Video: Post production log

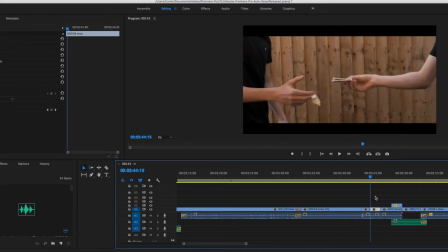(12:25)
Then, and towards the end, they get a lot quicker. This suggests to the audience that Noah was used to what he was doing,
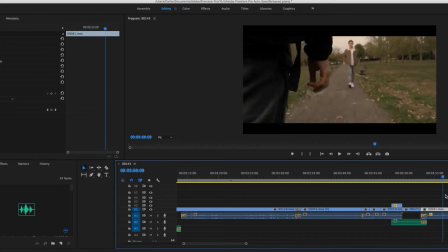(12:33)
and over time it's become more natural to him. Also used a few close-ups which shows how he's trying to be discreet with what he was doing, just like the other guy, like his main drug dealer.
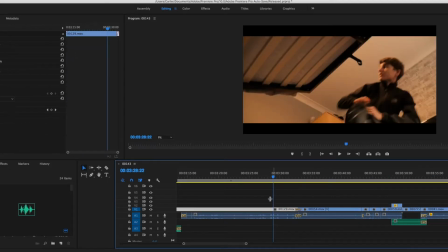(12:43)
Here I used the audio that I recorded on the day because you can hear little details like the bag rustling and so on.
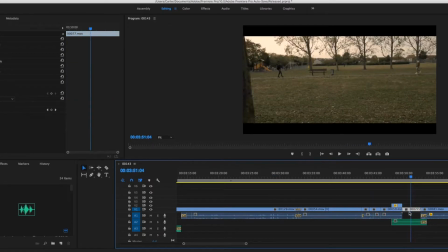(12:50)
So what I did to the audio was to add a little fade between the two audio clips so it doesn't sound too sudden when playing back.
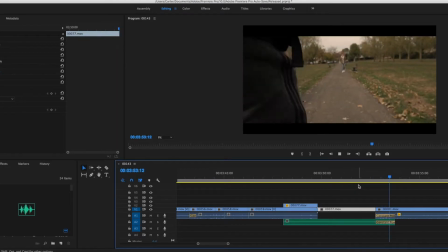(12:57)
I did use one bit of wind ambience that I downloaded because the audio I recorded had too much wind in one part.
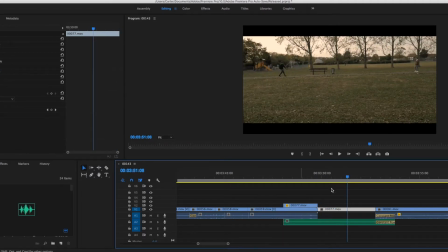(13:04)
Here I used the same tree transition as before and did it in the same way.
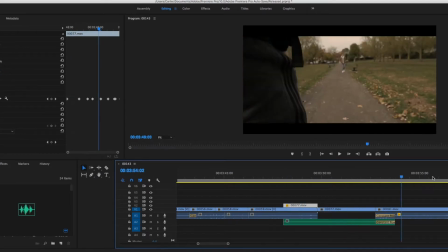(13:09)
Also I did the same transition but instead with one of the actors. This time the actor crossed the shot only in a couple of frames, so the transition was a lot quicker than before.
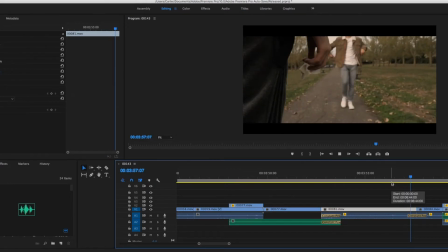(13:18)
I did this because if I used a normal cut it might look weird as continuity would not have matched, but the transition shows this has happened a bit after.
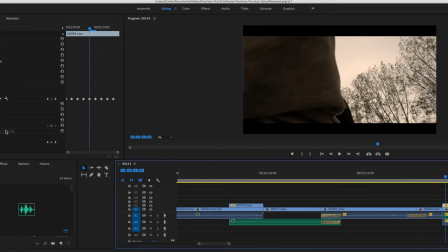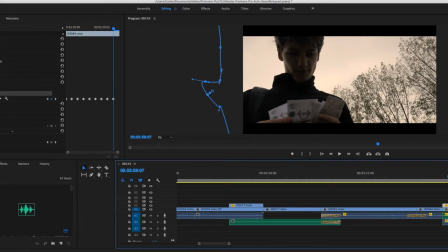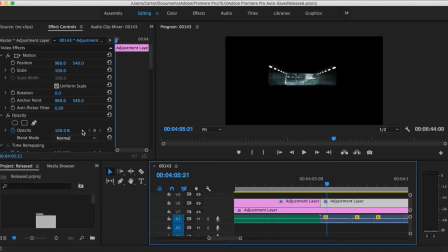(13:41)
Here I use an SL Iron NDR filter and set the intensity to 79.6, which gives the shot a very cold, eerie look. Then I set the temperature to 0.3, the exposure to -0.2 to make it that bit darker.
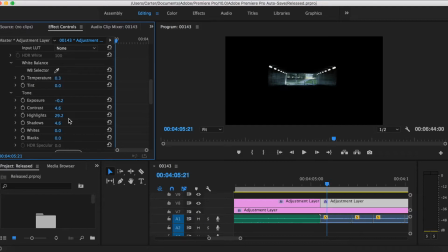(13:55)
Then the contrast to 4.6 to make the structure on the walls pop that bit more. The highlights to 29.2 and the shadows to 4.6. Here I maintain continuity by matching the character's movements from the previous shots.
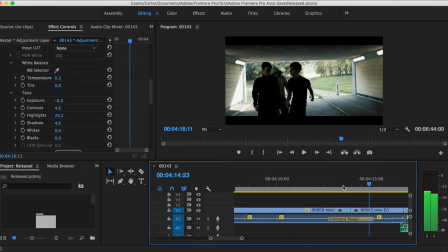(14:11)
For instance, as he goes to punch Noah here I cut so that his hand is roughly in the same spot as it was before.
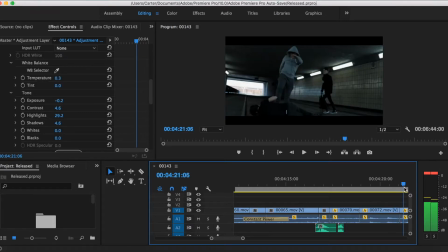(14:17)
Then as he is kicking him, I cut where he swings his leg back, and then in the next shot, started the clip where his leg is back and about to go back down.
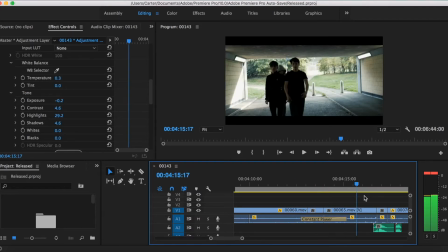(14:24)
Here I created narrative by using an establishing shot to show the audience where Noah is and that he could be and to show that he could be vulnerable.
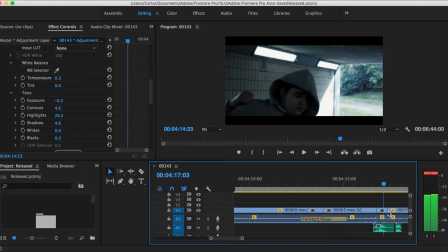(14:32)
Then I used a close-up so I could bring attention to the bag and foreshadow what these guys are after.
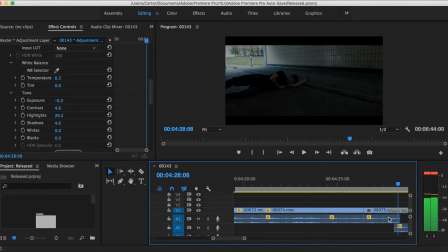(14:38)
Then throughout the scene I used a quick pace to show how this is an intense point until the end where it's all over,
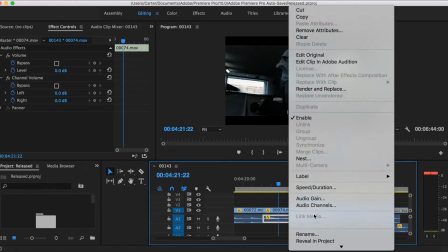(14:46)
so the pace slows down and it allows the audience to take it all in. Here I used most of the audio I recorded on that day but lowered the dB on some clips
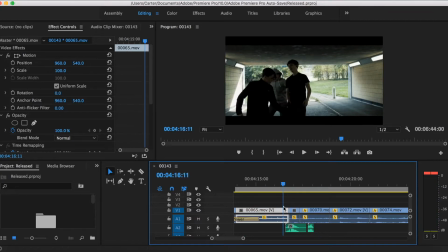(14:55)
as we was underneath a bridge and by some construction and it was very overpowering at some points.
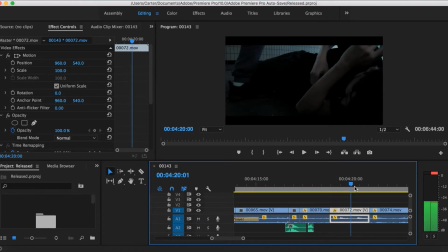(15:00)
So then I downloaded some punching sound effects and like where he's falling to the ground sound effects,
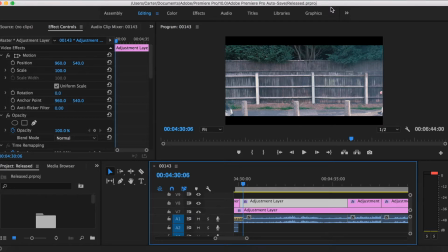(15:07)
just to make it seem that bit more realistic. Yeah. For the part where we see Noah, I used the Fuji F125 Kodak 2393 and I set the intensity to 120 and saturation to 133.1.
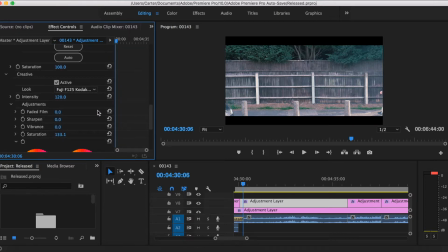(15:24)
This brings out more of the colours from the shot. This gives the shot a cold, greyish look, which I feel was effective because he just had everything taken from him and yeah, sort of almost like draining the life out of him.
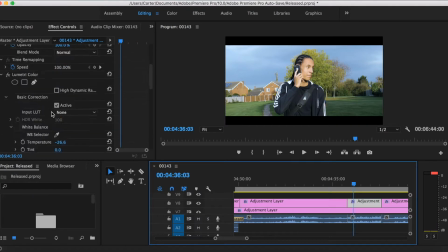(15:38)
And then when we see Kieran on the other side of the phone call, I didn't use any preset, but set the saturation to 144.9 to bring out some colours, then set the temperature to minus 26.6 to make the shot seem that bit colder.
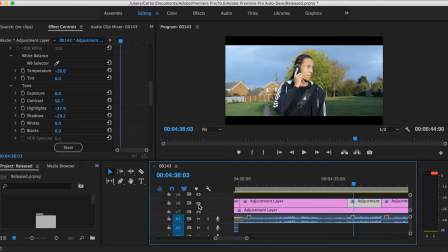(15:53)
Now set the contrast to 58.7, highlights to minus 27.9,
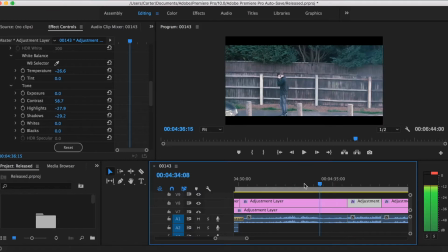(15:58)
and the shadows to minus 29.2 to make the shot look that tiny bit darker.
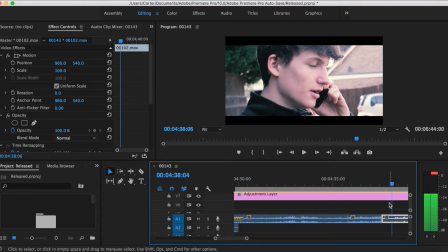(16:04)
Not much. There wasn't much to maintain, as after one shot it switches to the other person on the phone.
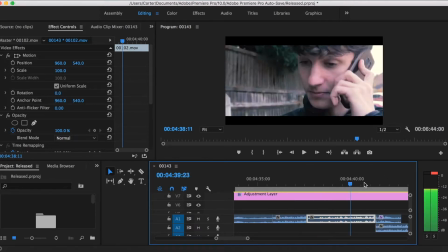(16:09)
So as long as they're in the same position, when I was filming,
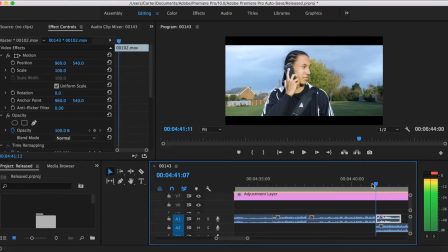(16:13)
it wouldn't have looked out of place because they could have moved as like the other shot took place, if that makes sense. Then here I created narrative by switching to both sides of the conversation so the audience
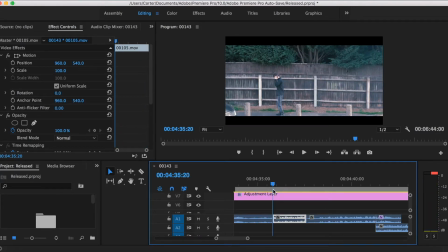(16:24)
can clearly see what is going on and they feel more involved as they can clearly understand both sides because
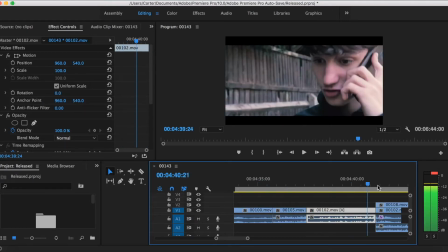(16:30)
they're not hearing one side of the conversation all through the phone and they're actually there.